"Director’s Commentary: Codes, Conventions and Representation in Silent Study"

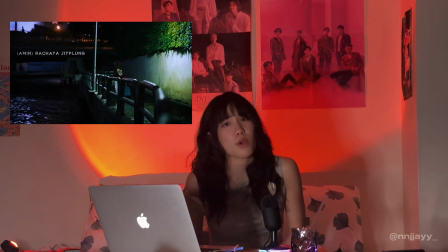(4:13)
And this causes the enigma cone of who is this person? What's in that suitcase? Why are you walking past that place?
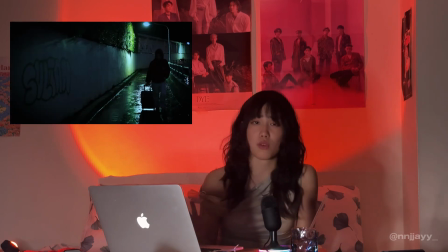(4:20)
Just can be a lot of questions asked already in this first scene.
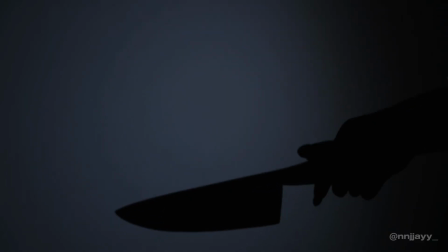(4:23)
In the second part, we do have a shadow against the wall, which is a really
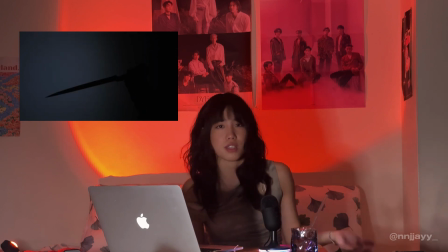(4:31)
traditional thriller thing, because either time you want to see someone like quite mysterious, it's always gonna be like a silhouette or like a shadow of
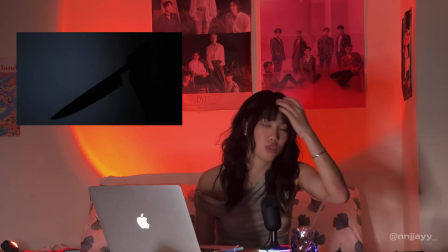(4:41)
something that kind of like scares you a little bit, but it kind of shows you who they are.
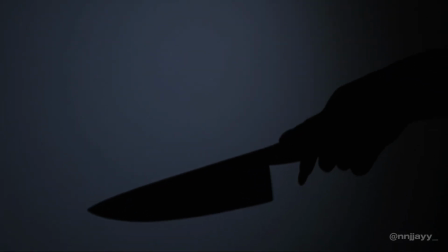(4:45)
And that makes another enigma code that's like, who is holding the knife? Or who is this person? Next one, we do have a load of trash.
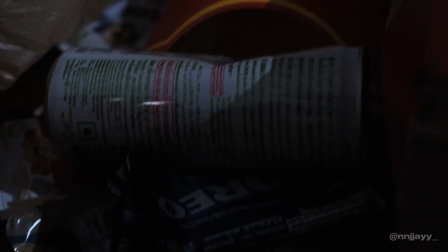(4:52)
And I feel like a load of trash can actually represent like chaos. Like, you can feel like, imagine having a dirty room. You just feel like so chaotic in your room, it's dirty. After that,
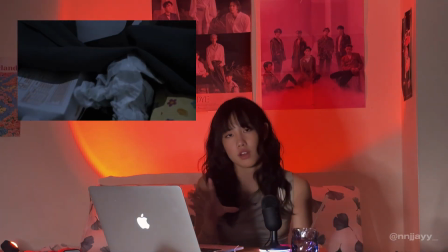(5:03)
The playing of the entirety of the scene of her just sitting at the table with like trash all over the floor,
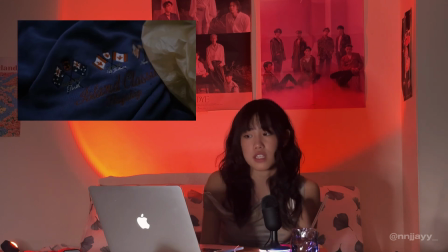(5:11)
the uniform at the side of the closet, with the true crime playing around.
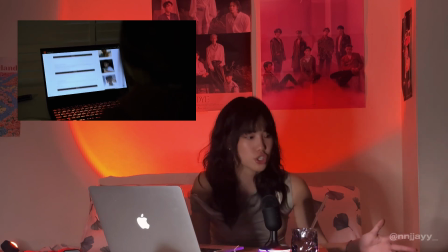(5:18)
I mean, looking around the room being that messy while playing a true crime podcast will automatically make the audience think like,
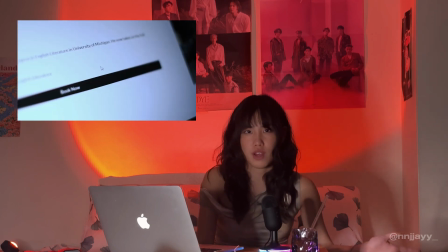(5:25)
okay, this person is either really invested in true crime, there's some sort of investigator,
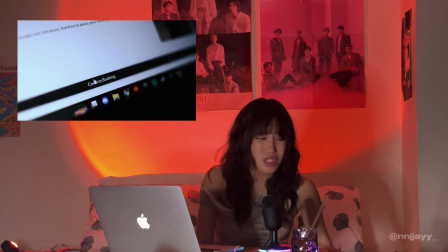(5:31)
they're the killer, or they're just a potato couch. That is another enigma.
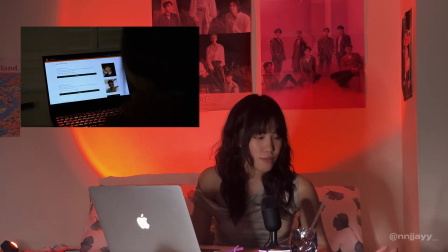(5:37)
We've created the clip where the scene have moved to our protagonist, Rue Green.
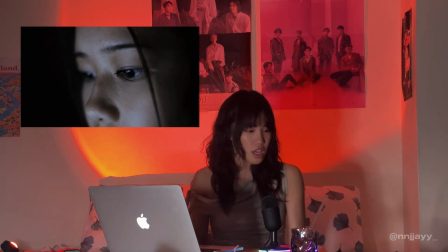(5:41)
She is, just focused on her eyes, and she has a hood up looking through a tutor website.
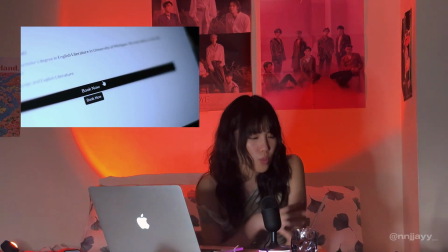(5:46)
These enigma codes can make the audience kind of wonder like, what is going on? What is this? Who is this?
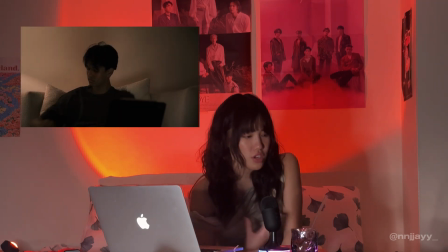(5:51)
Is this gonna be our main character? And in comparison to later in our video, which our second character comes out, the lighting with him is more warmer.
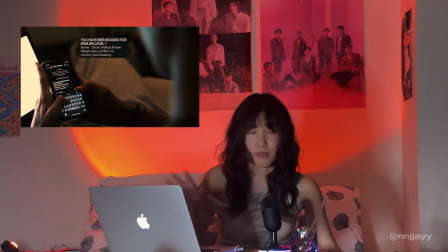(5:59)
It's a warm lighting. As I mentioned, warm lighting makes you feel more relaxed and more comfortable.
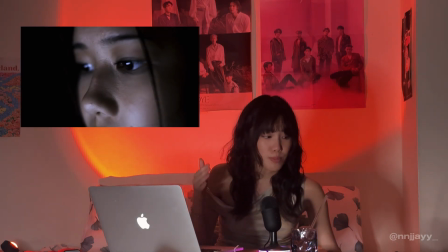(6:04)
It's what you have at home anyways. But the first person that we see actually in this video has been in really poor lighting and a really cold color grading this entire time,
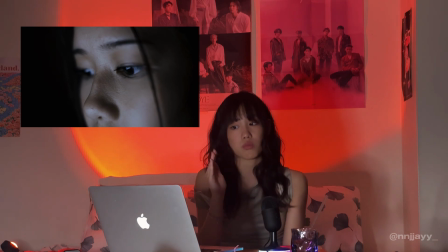(6:13)
from the beginning of the scene to basically the end of this entire video. And the audio play between, there's a difference. For Rue Green, our antagonist, she has this true crime podcast playing in the background with Jeffrey Dahmer, narcotics and stuff.
And then held her captive in his basement, where he tortured her verbally.
But when it's swapped over to our second character, Devlin, you can hear a bit of really relaxing, jazzy music.
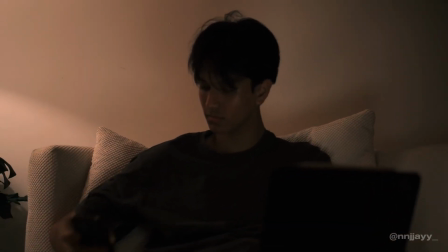Which is usually what you hear at the lobby of a hotel. Our antagonist opens her eyes.
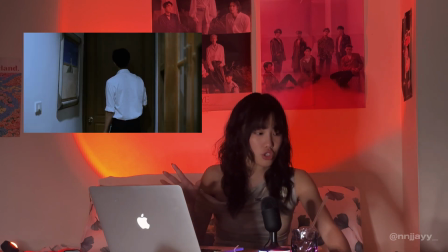(7:00)
The really jazzy music stops. Which is kind of like we're back into reality. We're back into this room with the same girl. She is different from Devlin. You can tell she's different. She is very suspicious. And we have different shots, such as like close-up shots of her demeanor, of expressions, and so her behavior and how she's acting in general, so we can kind of show this person that they're suspicious.
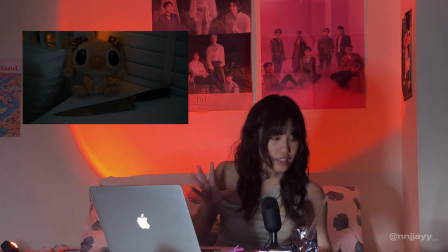(7:28)
Going back a little bit into the video, we do have a stitch, a pink stitch, I don't really know what's the name of it,
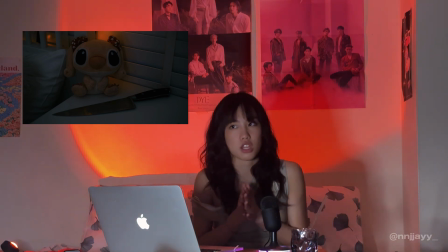(7:36)
and a knife placed on a table, which is like a contrast because like there's such a cute soft toy and right next to it is this massive knife just
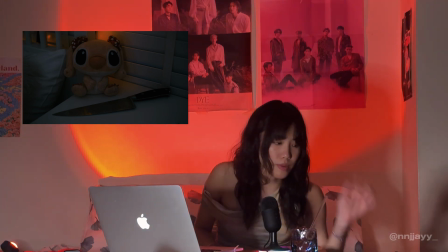(7:44)
sitting next to it. It works as a contrast of each other, and the position of two props kind of give us clues about how people perceive her and how she acts,
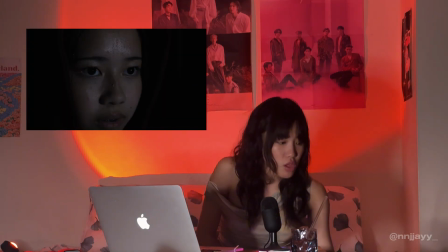(7:52)
and which is like it's like the bright and the dark. We have a close-up of her face of sweat dripping down her face, which with a really harsh cold white lighting onto it with her eyes open. As I said, the white light is like an interrogation room. We use the close-up shot on focusing on her hand or opening the door.
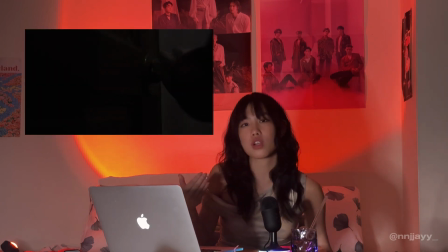(8:14)
We're not showing what kind of person you're gonna see after the door. And that's when we introduced our title, The Silent Study.
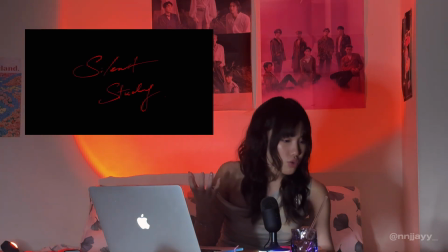(8:20)
Writing, we just kind of screen recorded it and written it.